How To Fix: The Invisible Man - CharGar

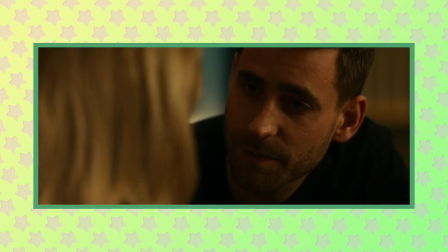For instance, if you think about it, Adrian doesn't really give any clear indication that he is the killer. Other than being a complete creep and saying surprise, which is what the killer said a bit earlier on the film.
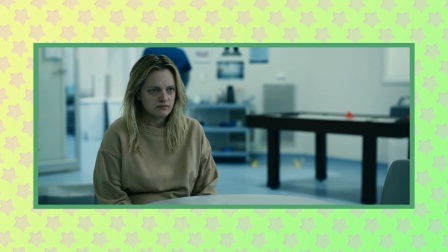Even if that's a bit of a stretch, Cecilia believes firmly that Adrian set his brother up to take the fall.
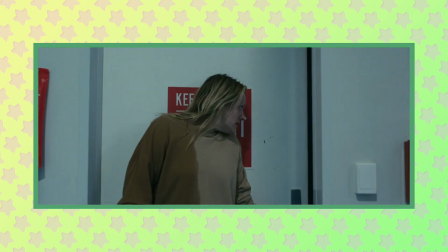Which could leave the film ambiguous,
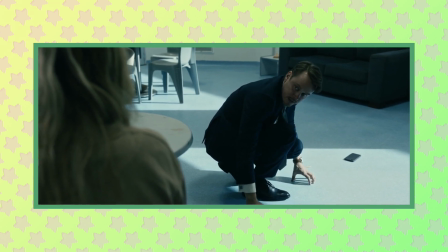leaving us to question whether Tom had been behind the whole plan. resulting not only in his own death, but in his brother's death as well.
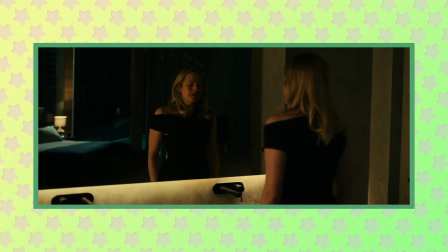The thing is though, none of this can be interpreted, or even accepted as a slight possibility,
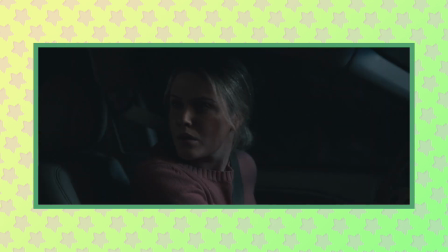which is due entirely to one scene that occurs within the first few minutes of the film.
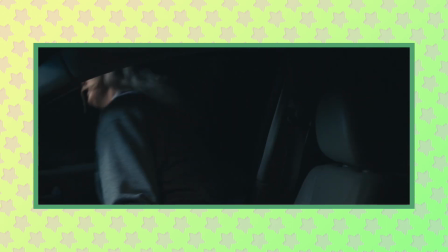It's brief, but it's damaging enough to cause a rippling effect on the overall outcome of the film.
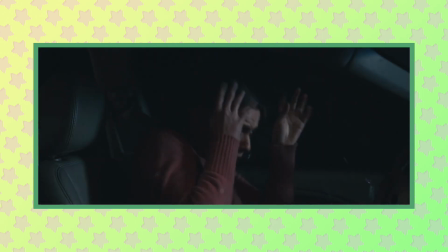And that scene, is this. Now this scene conveys two things.
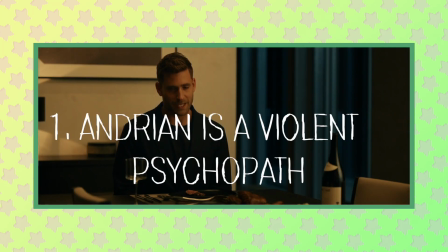One, Adrian is not only violent, but a psychopath.
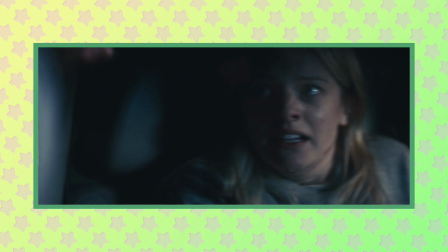Judging from his reaction from her escaping, we discover that not only would he bring harm to himself, but also to Cecilia to keep her from escaping his clutches.
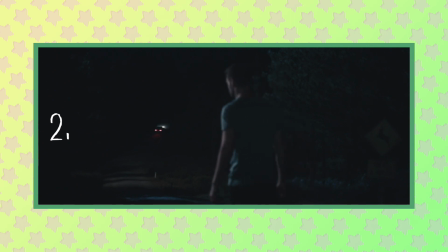The second thing conveyed within this scene would be that he seems to have a pretty inhuman amount of strength and speed, which is extremely problematic, and I'll explain why. When the film was being marketed throughout the press, there was constant mention of the realism of the antagonist, with the cast and crew constantly mentioning that he was human and not just some typical horror flick monster.
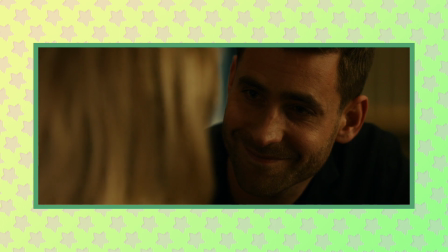Now on the surface, that's correct. We have a human antagonist who just so happens to have the technology to develop an invisibility suit.
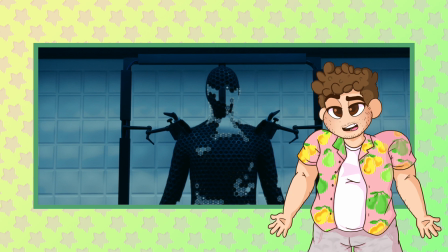It's nice and it's quaint, except it's not and it isn't.
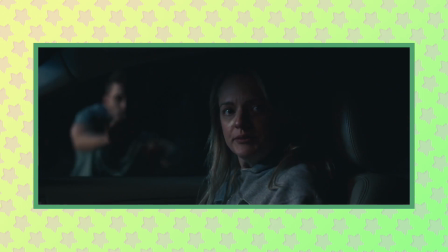We have an antagonist who can travel from his bed to the nearest freeway at supersonic speeds while also being able to punch a car window at the strength of a gorilla.
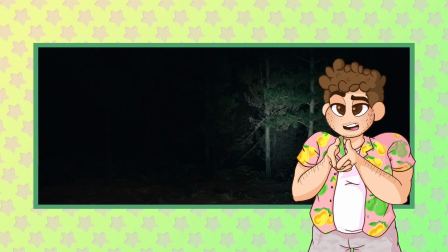Even if we judge the speed of the character on the old, well it's just a film isn't it?
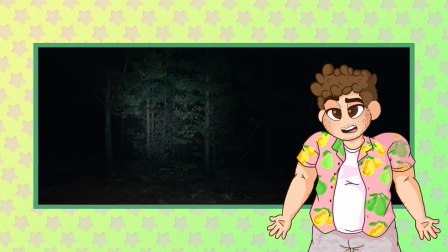There's no denying that the pure strength demonstrated by Adrian can be directly compared to
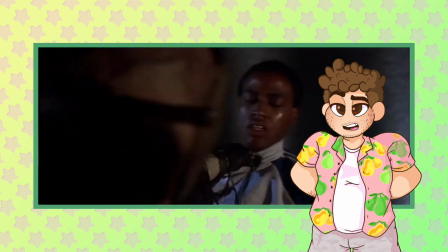classic horror villains such as Jason Voorhees or even Leatherface.
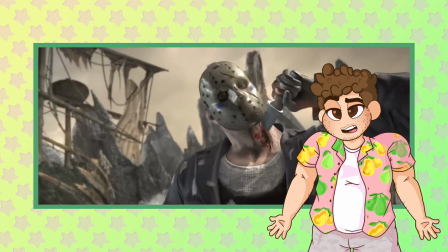Characters known for having subhuman ability and not that of an actual human being.
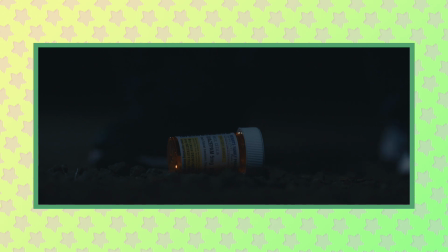now within the first few minutes of the film there's no questioning who's going
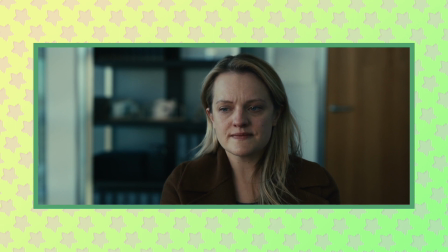to be stalking cecilia throughout the majority of it it's clear it's adrian which
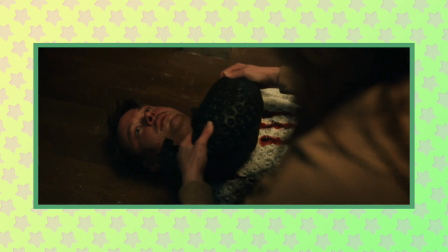in turn makes the reveal of tom less of a and more of
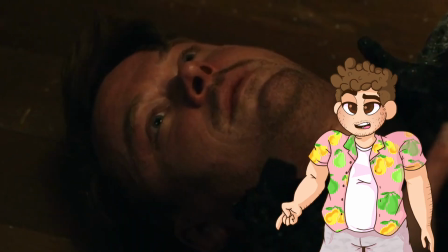a well it's not going to be him though is it the inclusion of this scene
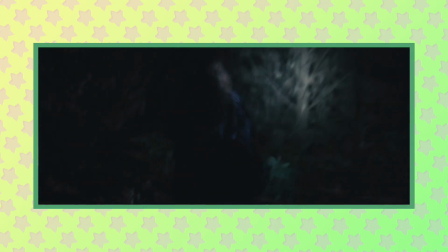harms any remnants of ambiguity within the entire film as within a span of
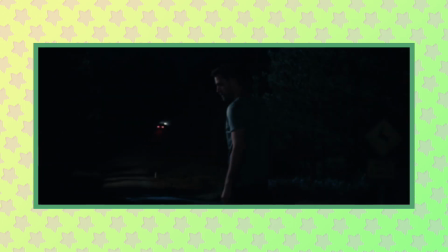a few seconds the audience are aware that adrian shares the same strength
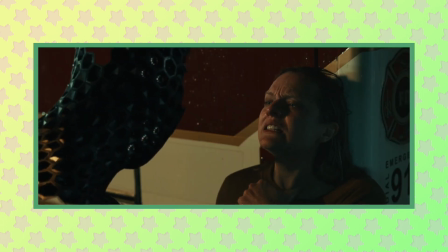ability and motives of the invisible man however if we cut this
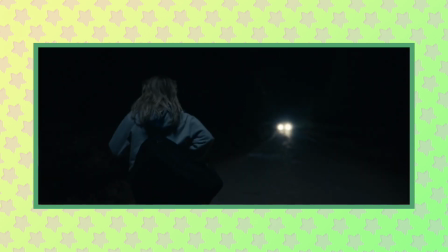scene entirely which would instead involve cecilia running to her sister's car and driving to safety
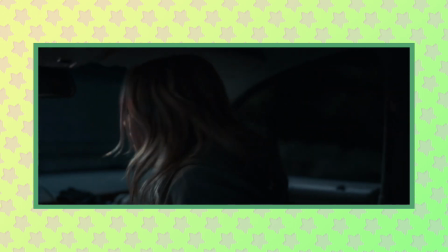without adrian being alerted it would help achieve a better representation of the film's
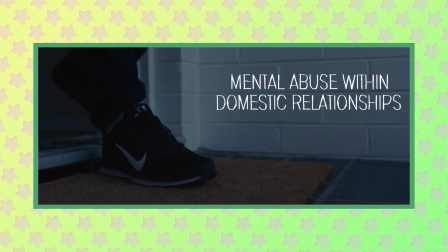themes one of which being mental abuse within domestic relationships for instance
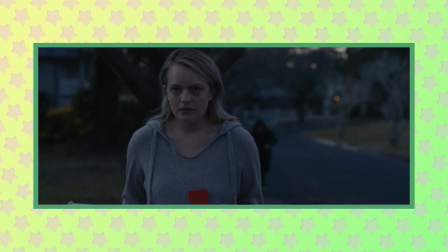without any visual representation of adrian's behavior we the audience are placed within
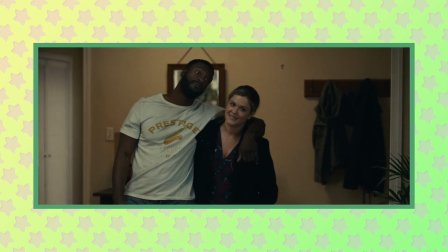a similar perspective to those who comfort Cecilia as we are instead faced with the aftermath of the abuse.
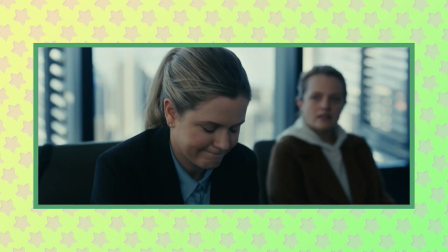This leads into another common theme throughout the film, gaslighting.
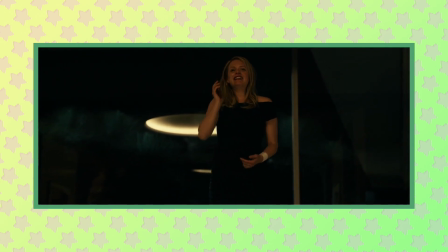Cecilia's choice within the final act of the film seems a bit conflicted.
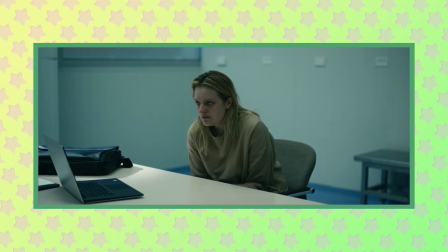Throughout the film the sanity and legitimacy of her abuse are questioned,
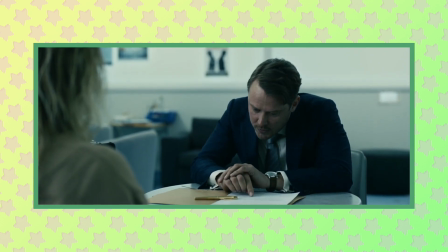most of which is done by Tom who we all know is lying because we watch him being shot to death dressed as a human type.
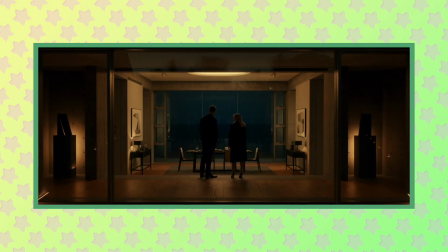However, when we arrive at the final scene between Adrian and Cecilia,
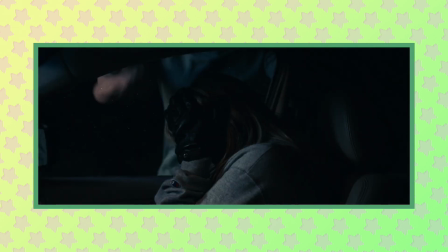if we disregard the scene in which he gives the car a reach around, this would be the first time we're actually meeting him,
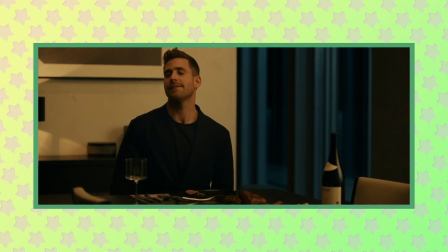after an entire film of him being either called a dead genius or an aggro loony.
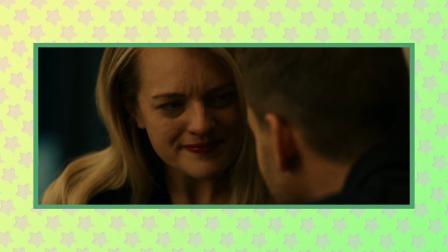In our eyes, we want to side with Cecilia, but somehow we become conflicted on whether we're supporting the right decision.